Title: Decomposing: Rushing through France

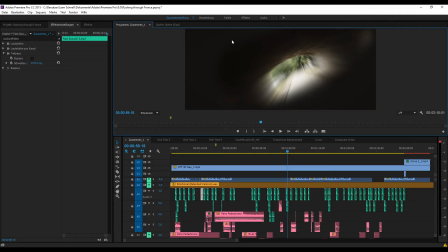28:59 And I've also used the solid right here in order to cover up the motion tile effect of this being replicated up here, and then you've got also a bright spot here, and you don't want this, so you can see actually the curve here. I've just took the color from here and I created a solid that only lasts for a few frames.
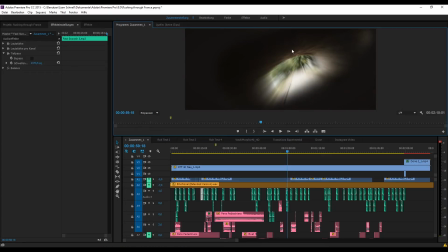29:19 And then you can see this is a very bright spot, very dark surroundings,
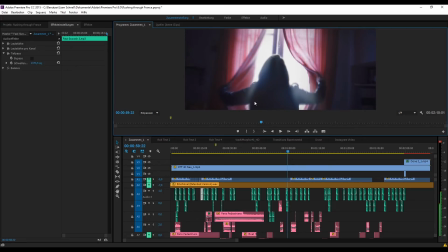29:25 using very bright spot and very dark surroundings coming inside from the window. Now she closes it, which is actually also in reverse because she actually opened them. And then I'm using this dark corner right here, and now I want to go into the subway, so I want to move like this.
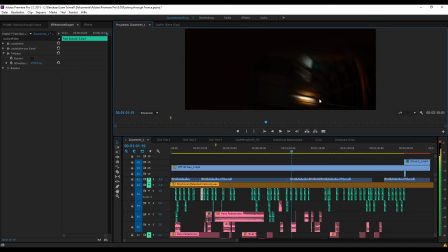29:44 I'm zooming into the bottom of the picture, going down into the subway, showing you the subway cables only for a second, then zooming out of this very dark shot into the jacket of my girlfriend.
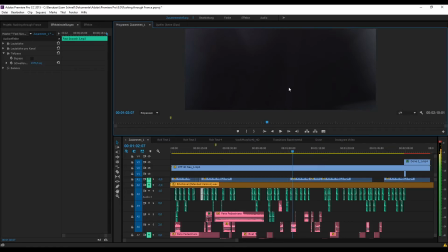30:00 Actually, this isn't a dark shot, but if you take a strong zoom in this jacket, the transition actually works out kind of good.
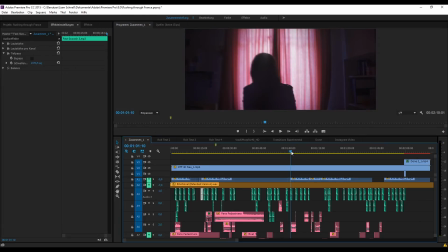30:09 And this also was the first transition that I ever made, right from here to here.
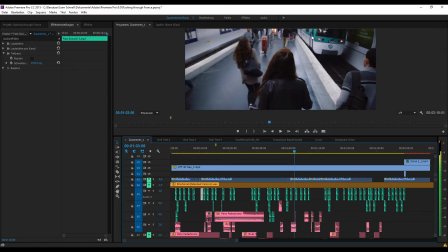30:13 And then of course I've had the subway here. Let's move into the subway
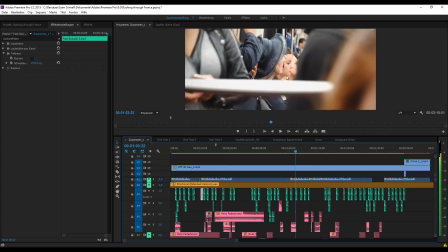30:21 and then go back up through the ceiling of the subway onto the street.
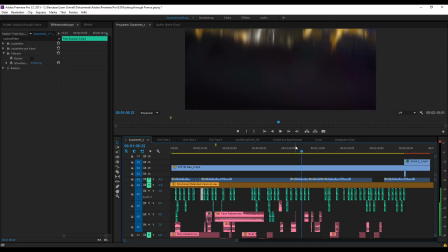30:30 And then use the same flaring effect again. Ah no, actually I'm coming here and you see this is going from the bottom to the top, coming from black.
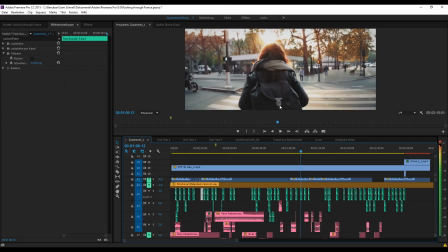30:38 So this also kind of works with the movement of going up. In the end, it's all about matching movement in your shots.
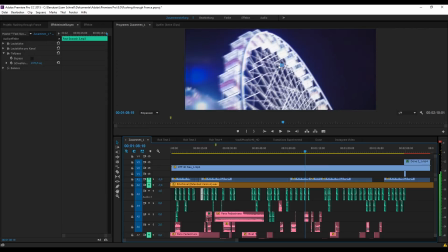30:46 And then I'm zooming to those bright lights, which really was this funfair going here,
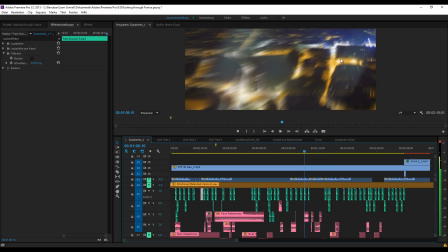30:55 going from wide to closer,
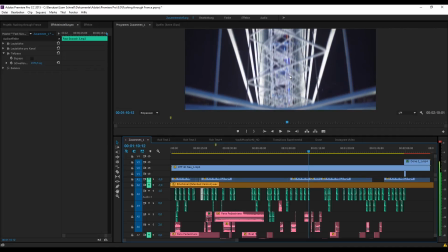30:58 then using a lame excuse for a very bad transition, going down to here.
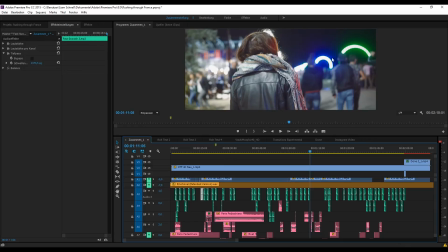31:05 Now I'm doing it again, I'm going to those neon circles,
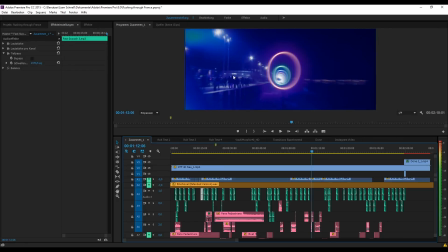31:09 and then I'm going into this very dark area here where actually the club has been, and this is how I transition. Here I've used kind of a trick because I wanted to go from here to the very bright scene of the toilet being flushed.
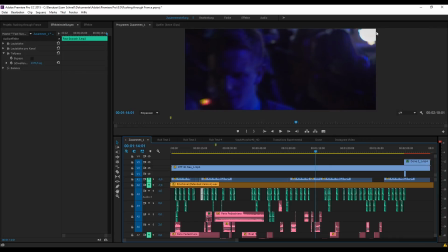31:26 So the second I saw this light coming up here, I thought, okay, this is where I gotta zoom in.
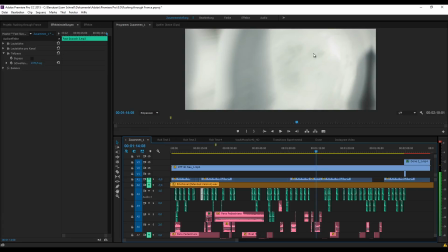31:31 So I'm actually zooming into this light right there, showing you the toilet, and then
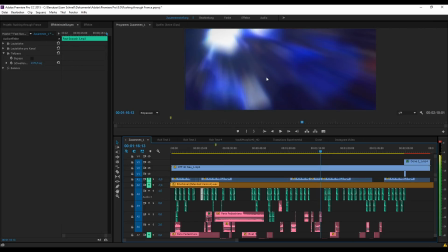31:38 I'm coming back out of this over here.
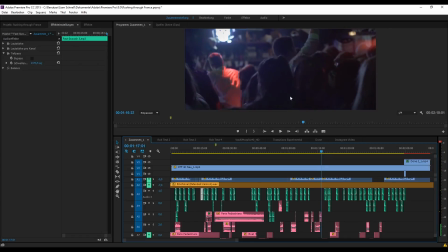31:43 You can see I've actually added a glow effect for a few frames, and then I'm showing you this very short sequence
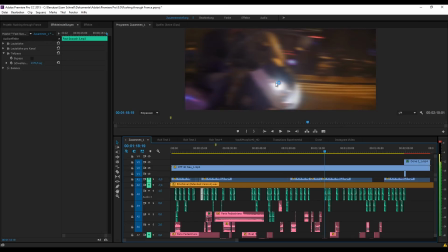31:53 by going out to the right, showing you the movement, going to the right here,
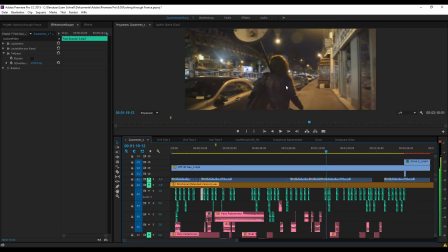31:59 and then having this transition of my girlfriend walking down the street.
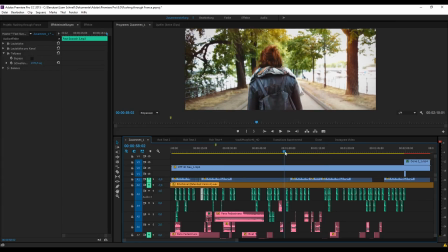32:05 And I'm just going to play it through so you hear the sound effects I've added in post.
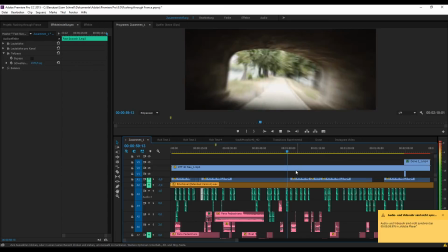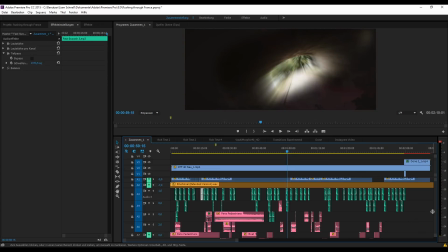32:16 Wait a second, like this.
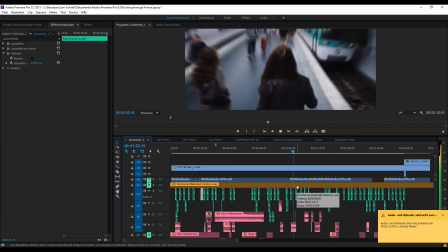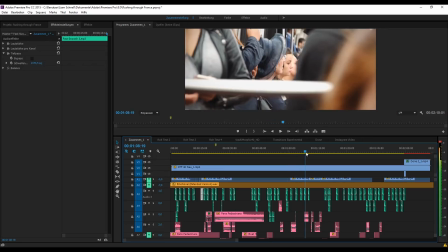32:24 So you can see I've added some subway sounds here. Then here I've added some...
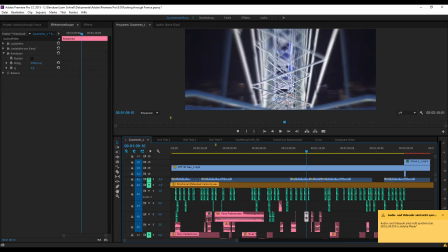32:35 This actually was the closest sound I've got to... I don't actually know how you call them in English.
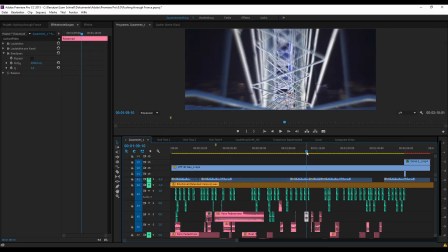32:41 They're at the fun fair, the London Eye is one, but I've lost it right now.
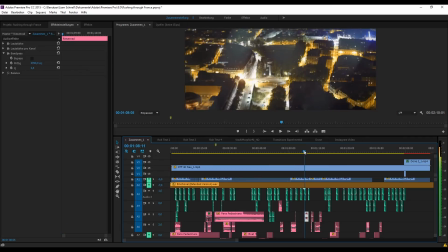32:47 But this was the closest sound that I found to it.
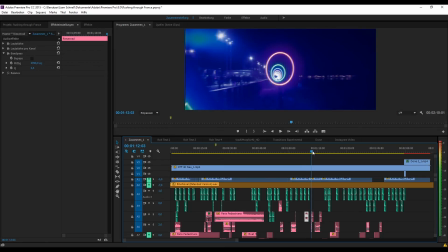32:55 And you can see that I've added this electro sound only for like half a second right here.
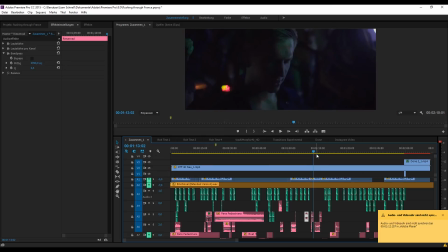33:01 But it's those small things where you can really just get creative and put everything that you want inside of there.
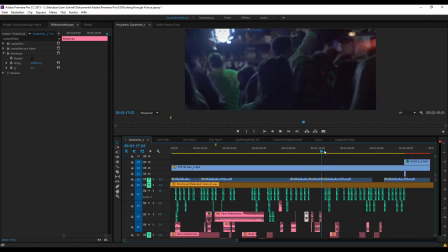33:07 And if it fits, great.
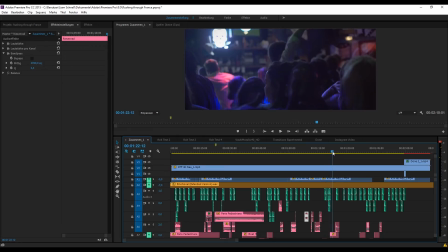33:09 If it doesn't fit, you'll find another solution. Just go out and try. I took all those sounds from Freesound, I think, also from a few sound packs I had on my laptop. Here, this is the sound of a typewriter actually.
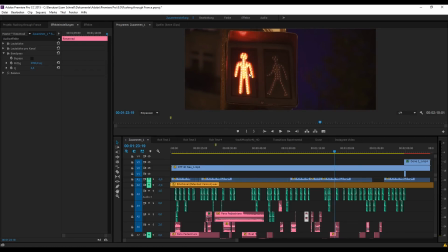33:27 Because I just thought, okay, I need a sound for this going from red to green, and it needs to be a bit of a positive sound, because red is bad and green is good, as we know. So I've just used this typewriter effect right here in order to give you the feeling.
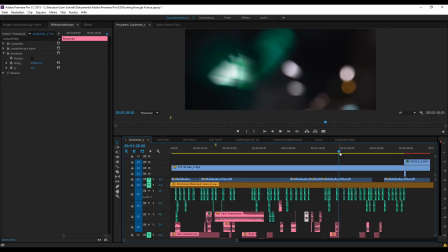33:44 Here, actually, I'm transitioning into the bokeh here, and you can see there's some bokeh here, and it seems like a focus pull. Actually, is the After Effects lens blur effect, which really does work its magic in order to keep this transition very consistent.
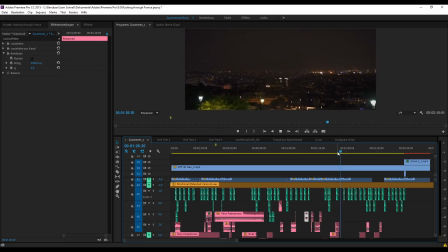34:05 Going to bokeh, seeing bokeh, and then being all sharp.
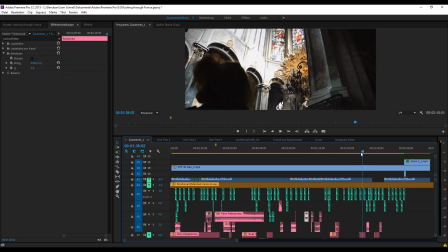34:14 Let me give you one last example of a transition that I really liked.
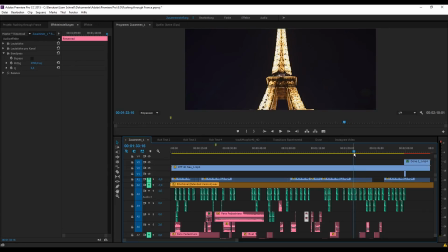34:19 It's going
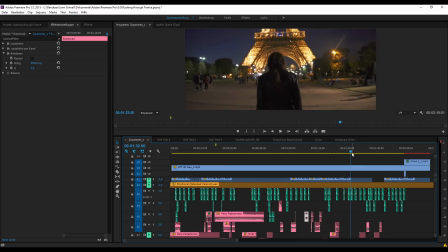34:22 from walking in front of the Eiffel Tower to a close-up of the Eiffel Tower,
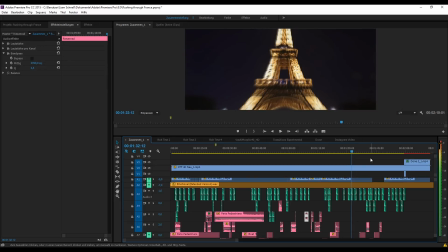34:29 which I could have done better because you see there's this kind of rotation, but at some point I just wanted to finish the project more or less, because I thought, okay, I got a grip on those transitions, now I just finished the project and that's it. Now I'm going to the right for a daytime shot actually of the Eiffel Tower,
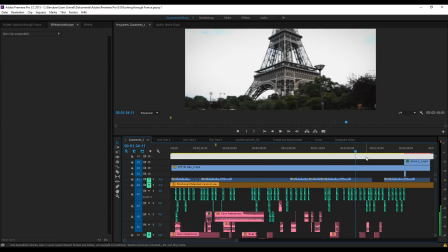34:48 and then quickly zooming out again.
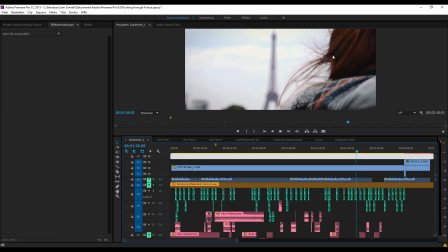34:53 And you can see this is the Eiffel Tower, and I'm doing a focus pull. She's not in focus yet, and now she's more and more in focus. Now I'm transitioning to the right,
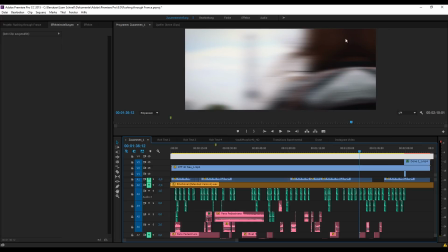35:04 and I've timed this so that her head actually, this is a mirror image, as you can see. It's mirroring here, but it's happening so fast that you think that we're going into a dark area right here,
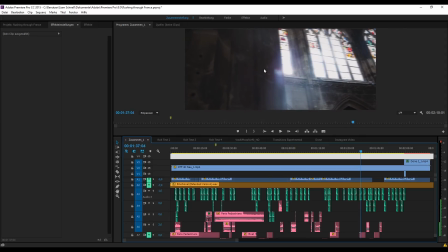35:17 and then we're coming out of here into the church from this, and here are some dark areas. So it's this type of effect again, and then we're immediately going to the left into the dark area again,
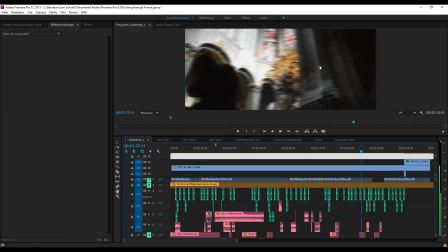35:32 and you can see here's another dark area in order to cover this up together.
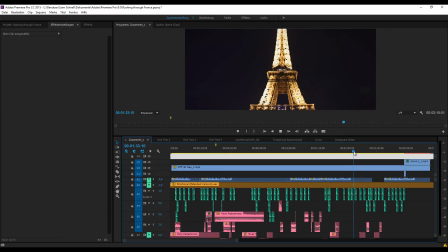35:40 And let's see it for real. This is how it looks like. And again, if you're in a church,
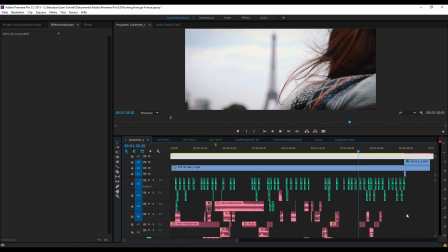35:53 it's like a holy rule for me that I have to use a church bell,
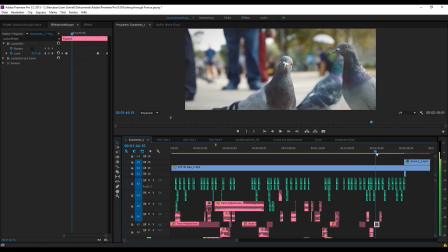36:04 which I did quite frequently, I think 3 times in a single video. Here I've added the sound of pigeons actually. And in the final mix, of course, it's just very subtle because we've got all the transitioning sounds here.
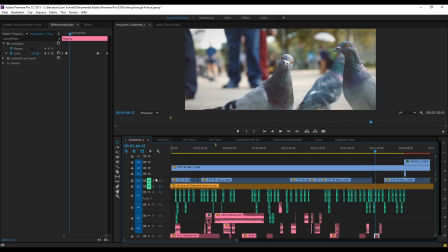36:21 I've got a bit of sound from the video. You can see it's turned to -5. And you can see that I've also cut the audio of the video quite sometimes because there are some bad ones and there were some sounds that I wanted to stay in the video, and this is my main
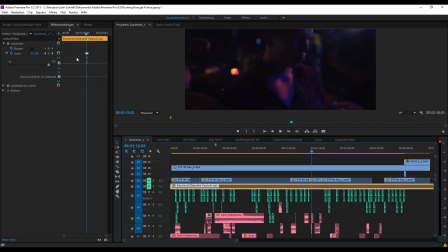36:41 track. Here I've set it out for only a few frames in order to get the music from the club actually, which is on mute, which is there now.
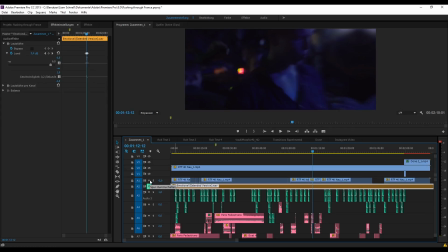36:59 So this is what it actually sounds like. And if we unmute this, then you get an idea of the whole sequence once more.
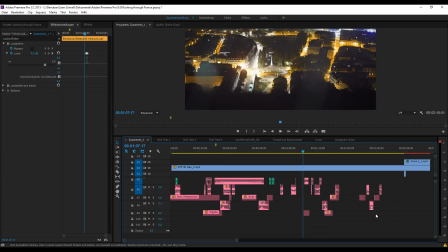37:09 Let's also unmute this one.